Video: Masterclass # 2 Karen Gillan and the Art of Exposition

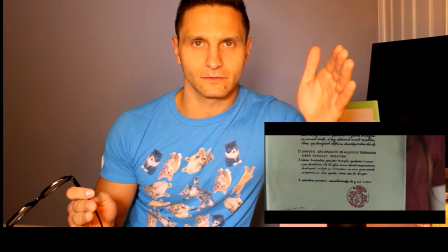(7:53)
This movie is all about what's real and what's imagined. That's the entire setup and that's where the movie's going to go.
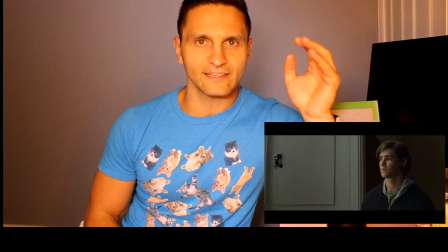(8:02)
So the way she's delivering the lines is all about telling you, the audience,
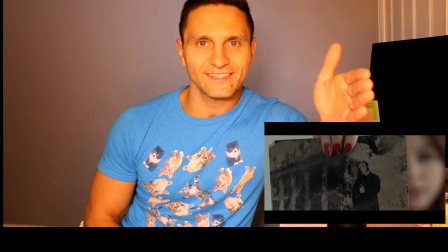(8:05)
and telling the other character in the room, this is the reality that we are facing.
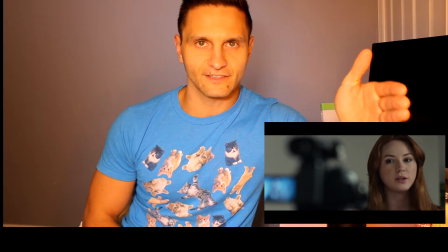(8:12)
This is the truth.
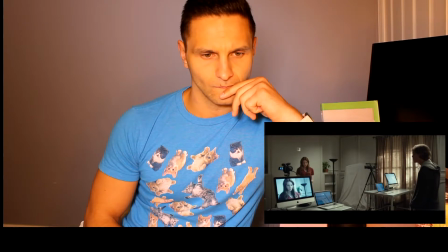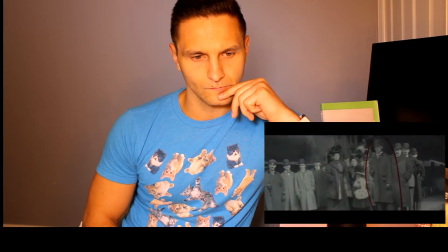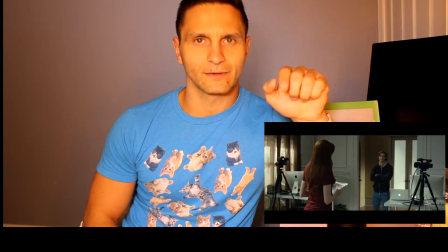(8:26)
It's a really smart device using these cameras. It allows her to look the audience in the eye,
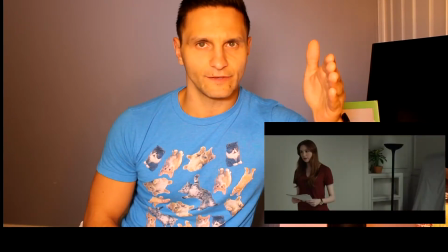(8:33)
which is rarely something you can do in a movie that doesn't break the fourth wall like Deadpool.
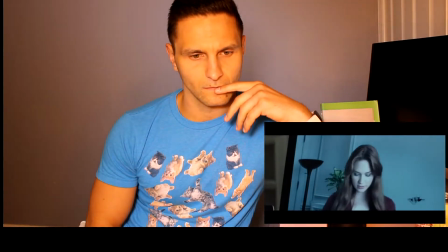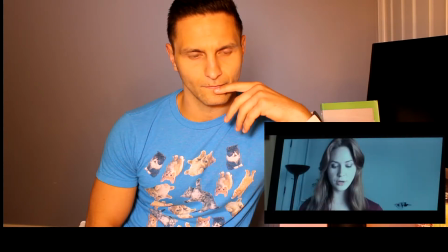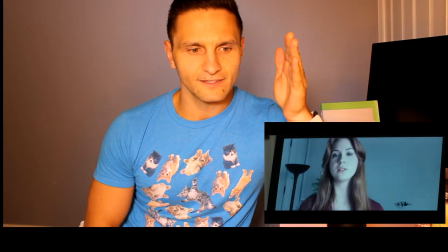(8:50)
She almost never breaks this pace, except when she's looking at her brother.
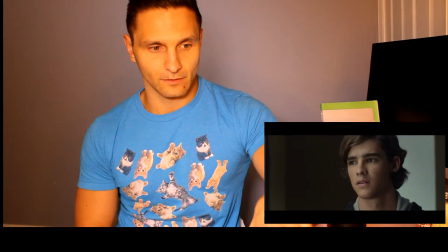(8:55)
Pay attention to the ways she does in a side, right here. Her rhythm changed.
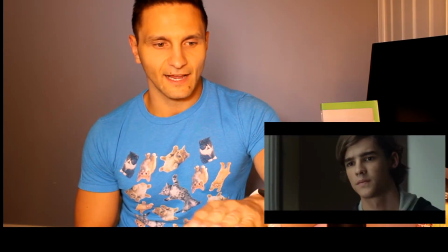(9:01)
She gave herself time to pause and to see how the other character responds to what she's doing.
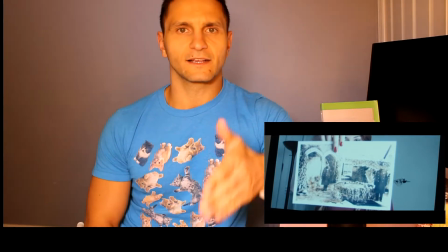(9:09)
So even though she's being kind of a bulldozer in this scene,
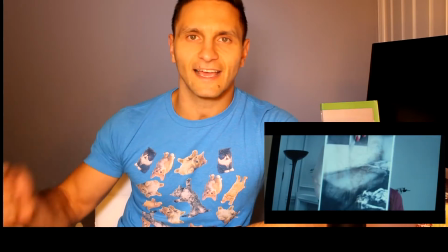(9:12)
she still takes time to observe the other character and to see if her tactics are working to get her objective, which is of course to keep him here.
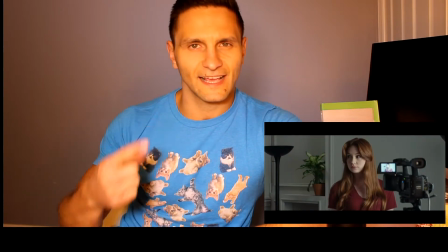(9:25)
Now right about now, the intensity of her speech starts to grow.
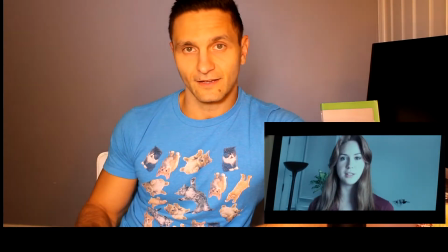(9:30) Alice later says she believed she was tucking the children into their beds.
There's inside one of her only pauses.
She never recovers from her injuries.
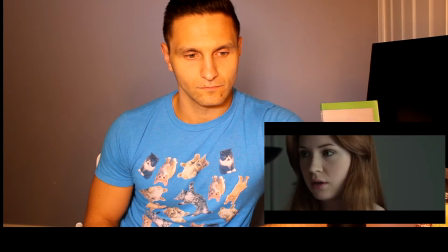(9:35) And oh, the family kept several dogs at the farm, including an Australian shepherd for the children.
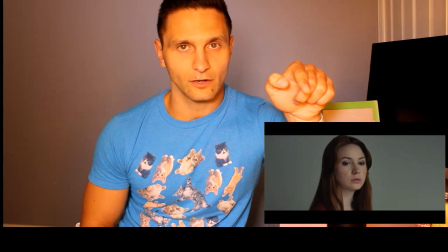(9:43)
This is a beautiful moment. Her childhood dog goes by and her physicality drops.
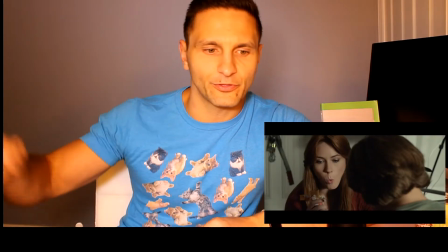(9:51)
There goes all of that straightforwardness and power out the window and everything is revealed for what she really feels inside.
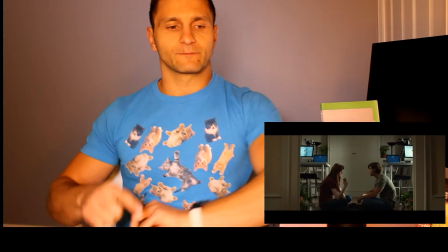(9:59) Who exactly are you talking to?
This is a beautiful shot. Notice how she's no longer straight up.
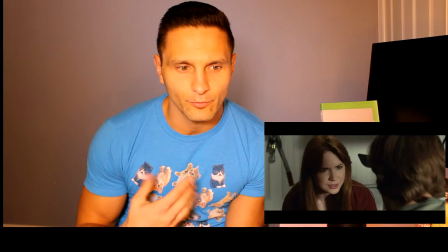(10:06)
The way she has to sit to talk to her brother creates two curves.
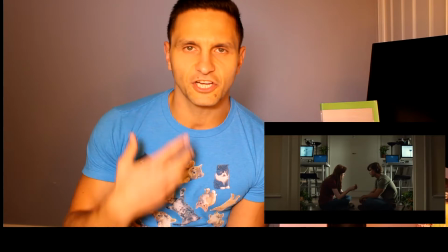(10:11)
So it changes the power dynamic in the scene.
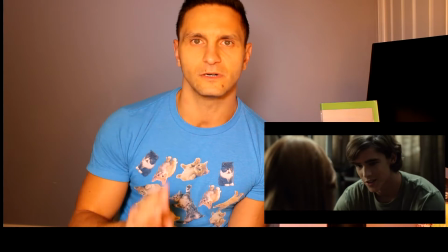(10:17)
She's no longer that kind of powerful, in-charge leader.
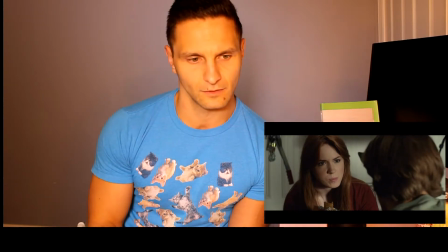(10:22)
She's now the young girl who misses her brother.
He was a murderer. He was. He was a sick man who tortured and killed our...
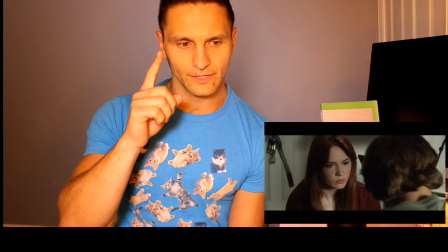(10:30)
And there, she straightened up a little bit, and
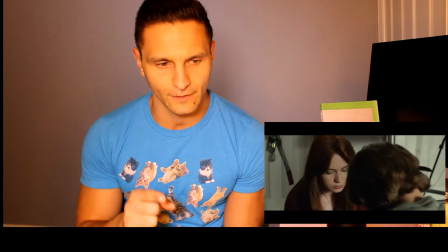(10:38)
then curbed her head down.
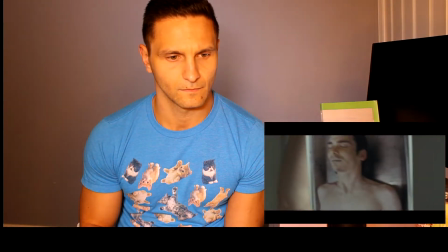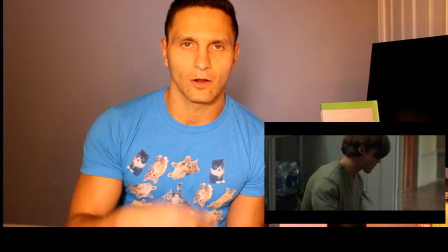(10:52)
Now, after that moment, the words start to intensify even more.
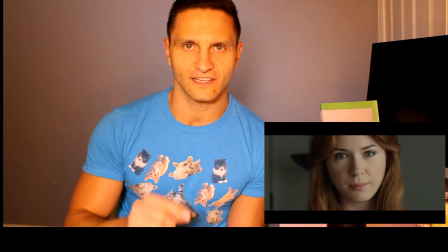(10:58)
She's starting to move faster, because she knows that she has to make sure that she keeps him in this room.
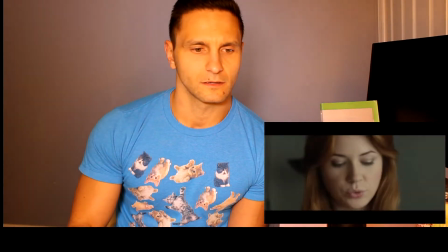(11:05)
So she won't give him a chance to speak. She will make sure that she just speaks right through what his objection is right there.
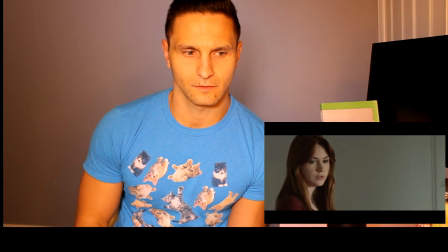(11:15)
Everything becomes quick.
There's a huge difference between causation and correlation. I know the difference, thank you. Okay, then in 2001, Mom and Dad bought that new couch.
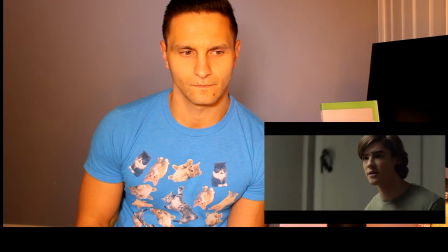(11:23) Same year, Grandpa had a heart attack, Robbie Schultz got hit by a car, and our cat ran away.
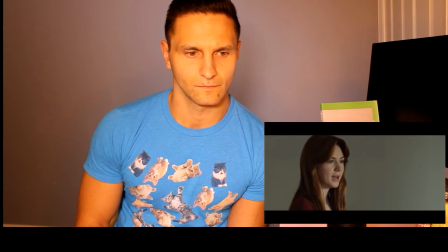(11:28) How much of that do you blame on that couch? Can I get back to this now? Sure, but let's get to it, Kaylee.
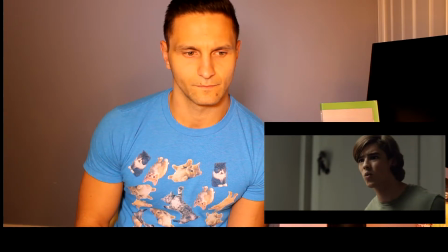(11:35) Let's talk about why we're really here.
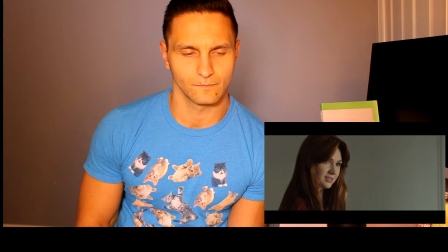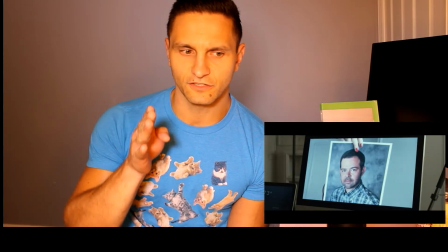(11:41) 2002.
Even in this aside, she's much more straightforward than she was when she was talking to her brother earlier in the scene.
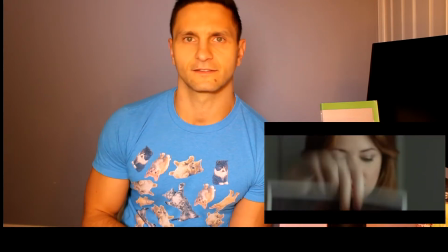(11:51)
Her tactics to dismiss,